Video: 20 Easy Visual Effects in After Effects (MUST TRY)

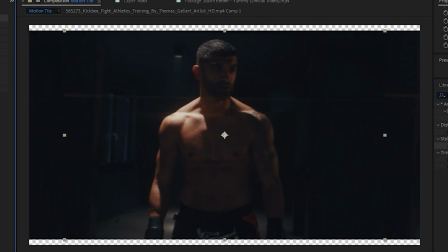249s
Now, do you ever wish you could extend the background to your shot just a little bit? Maybe to better stabilize the footage, or maybe for the sake of creating a better seamless transition.
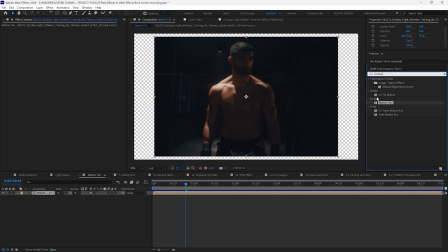257s
The motion tile effect allows users to expand footage beyond its original size by tiling it horizontally or vertically,
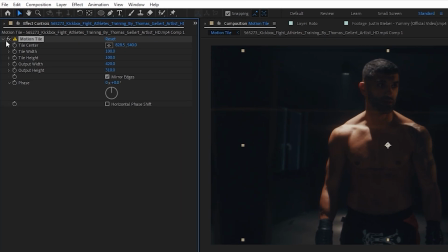264s
with options to adjust the output width and height and set the tile center. I use it all the time.
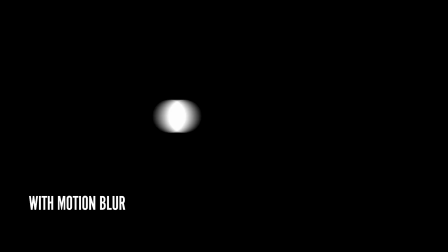268s
The motion blur effect is a critical tool to adding realism to animations by simulating the natural blur that occurs when objects move quickly. It replicates the way that cameras capture motion, where fast-moving objects appear blurred in the direction of the movement.
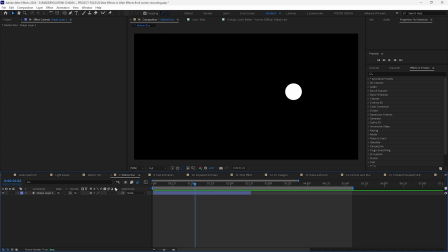281s
Motion blur can be clicked on and off right in the timeline window.
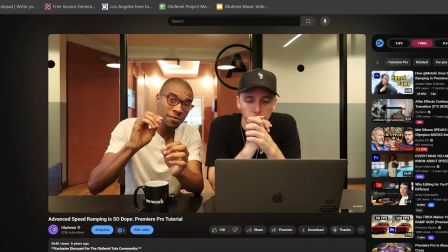284s
One of our most popular OG tutorials was with my bro Ben Haggerty, and we talked about this dope feature in After Effects called time remapping.
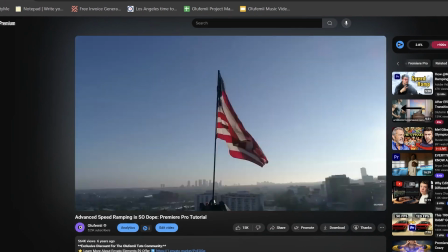291s
It's a powerful feature that allows for precise control over the timing and speed of your footage, and it's otherwise known as speed ramping.
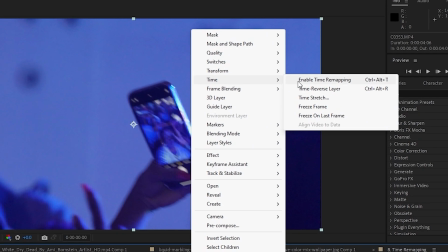297s
This is an effect that you've probably seen everywhere at this point, from music videos to TikTok.
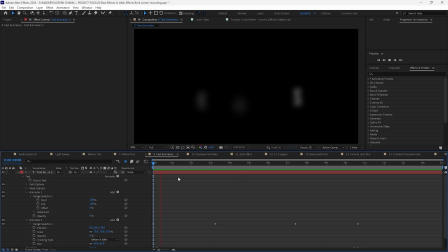301s
Text animators in After Effects offer a robust way to create dynamic and complex text animations. Utilizing range selectors, they animate specific parts of the text, like characters, words,
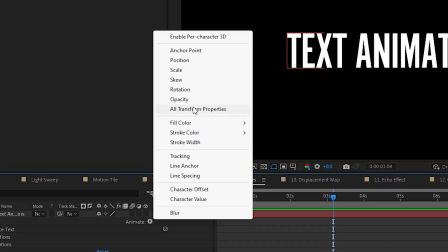312s
or lines, with a variety of properties, such as position, scale, rotation, and opacity.
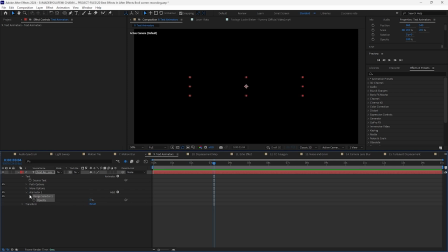317s
These animators provide immense control and customizability, allowing for intricate animations like self-writing text or cascading effects. You can layer multiple animators on a single text layer for sophisticated effects, and combine them with expressions and keyframes for even more precision and creativity.
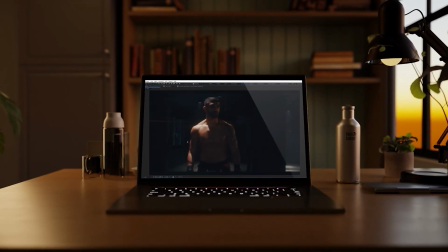333s
The Displacement Map in After Effects offers a superior approach to create VHS glitch transitions compared to simple VHS overlays.
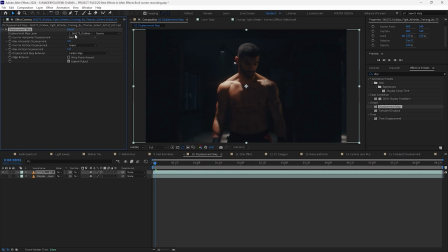340s
By actively distorting the image based on luminance values of another image, it elevates and twists the visuals, offering more depth and realism than a flat overlay.
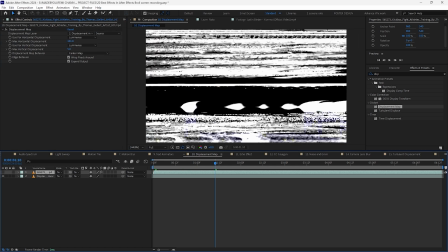349s
This method not only replicates the look, but also the feel of genuine VHS artifacts, with its ability to lift and warp the image.
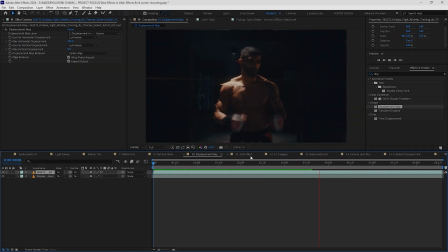356s
And by the way, you can find some really cool VHS packs in your Envato subscription. The echo effect in After Effects generates overlapping instances of a layer.
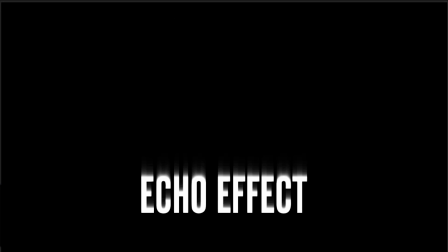364s
Generally, it's used to create a sense of speed or ghostly trail in animations.
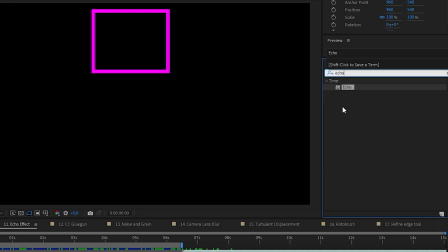368s
When applied to text or graphics, it results in dynamic, fading repetitions that enhance visual interest.
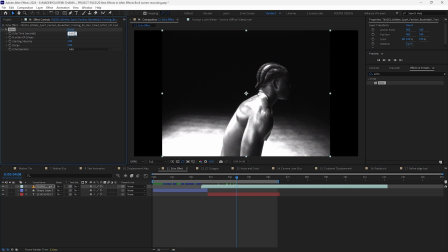374s
This effect is equally striking on a person shot against a dark background, where it creates a surreal,
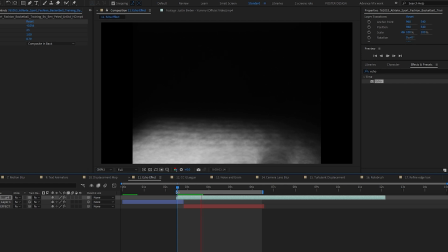379s
shadowy echo, adding a dramatic and artistic element to live-action footage.
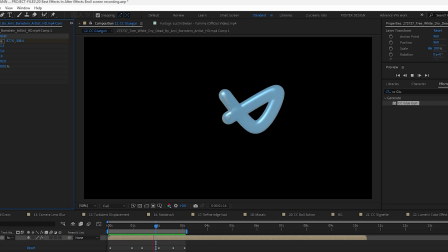383s
The CC glue gun effect in After Effects is a unique tool that simulates the look of a glue or a liquid substance being applied to a layer.
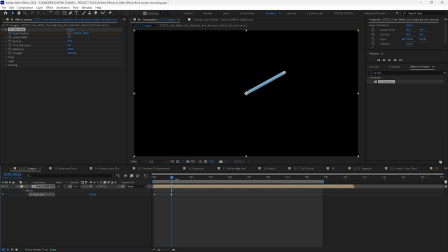391s
It creates a viscous, flowing effect, ideal for projects that require a look of liquid motion or organic growth.
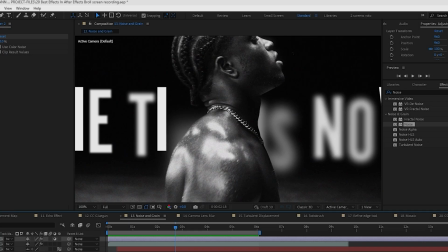398s
The noise and grain effects in After Effects are vital for adding imperfections to digital media. Now listen to this really closely. What people don't realize is any type of footage has at least a little bit of noise to it. Even footage at 100 ISO is gonna have at least a little bit of noise to it. The thing about digital media, like say text or any type of digital overlay, it's gonna be perfectly noiseless.
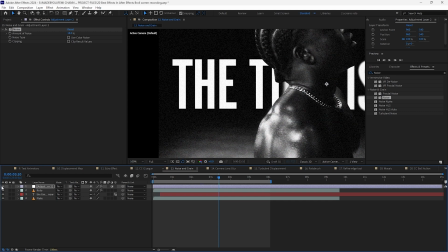421s
It was literally created in a computer. So in order to composite that perfectly on top of real footage, you're gonna have to add some noise, fake noise, on top using the noise and grain effect to allow it to blend seamlessly with the real footage that's being placed on top of.
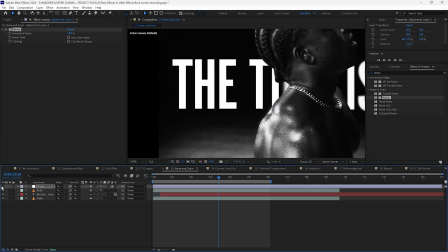436s
If you don't do it, the graphic element, like the text, is gonna literally look like it's just laying on top of the real footage, and it's gonna look really fake.
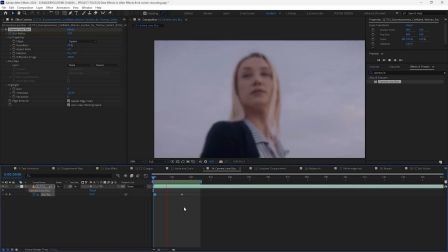443s
The camera lens blur in After Effects offers a more realistic blur compared to other blur effects in After Effects.
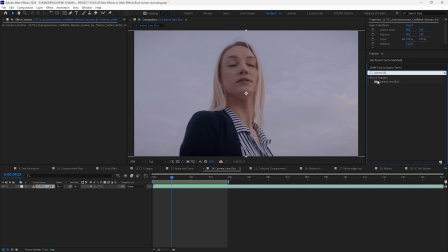449s
It closely mimics the aesthetic of an actual camera lens. This realism is achieved through its ability to simulate the bokeh effect,
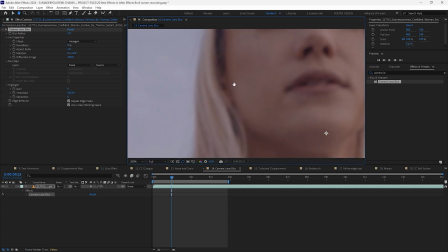455s
where out-of-focus areas in the image are rendered at a more natural, soft blur, akin to what's produced by a real camera lens.
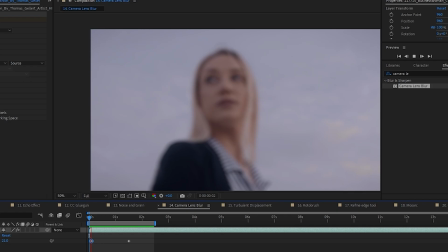462s
Furthermore, its integration with a blur map, which users can create and customize, allows for precise control over the areas of the image that is to be blurred.
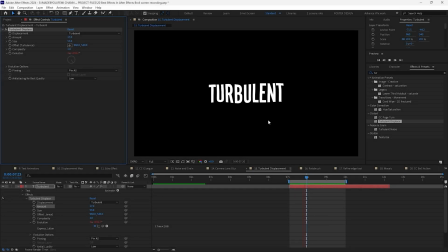470s
The turbulent displace effect in After Effects creates a fluid, organic distortion in visuals, simulating effects like water ripples or heat haze.
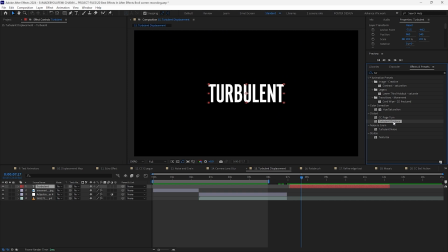478s
When applied to text, it imparts a dynamic, wavy motion, transforming static titles into eye-catching animated elements.
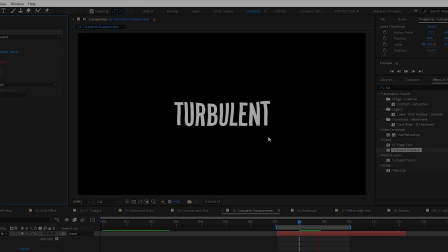485s
It's highly editable, and you can see how I'm using it with this text to make it look like it's waving in the wind. The Rotor Brush effect in After Effects streamlines rotoscoping like crazy by allowing users to easily isolate objects in a video.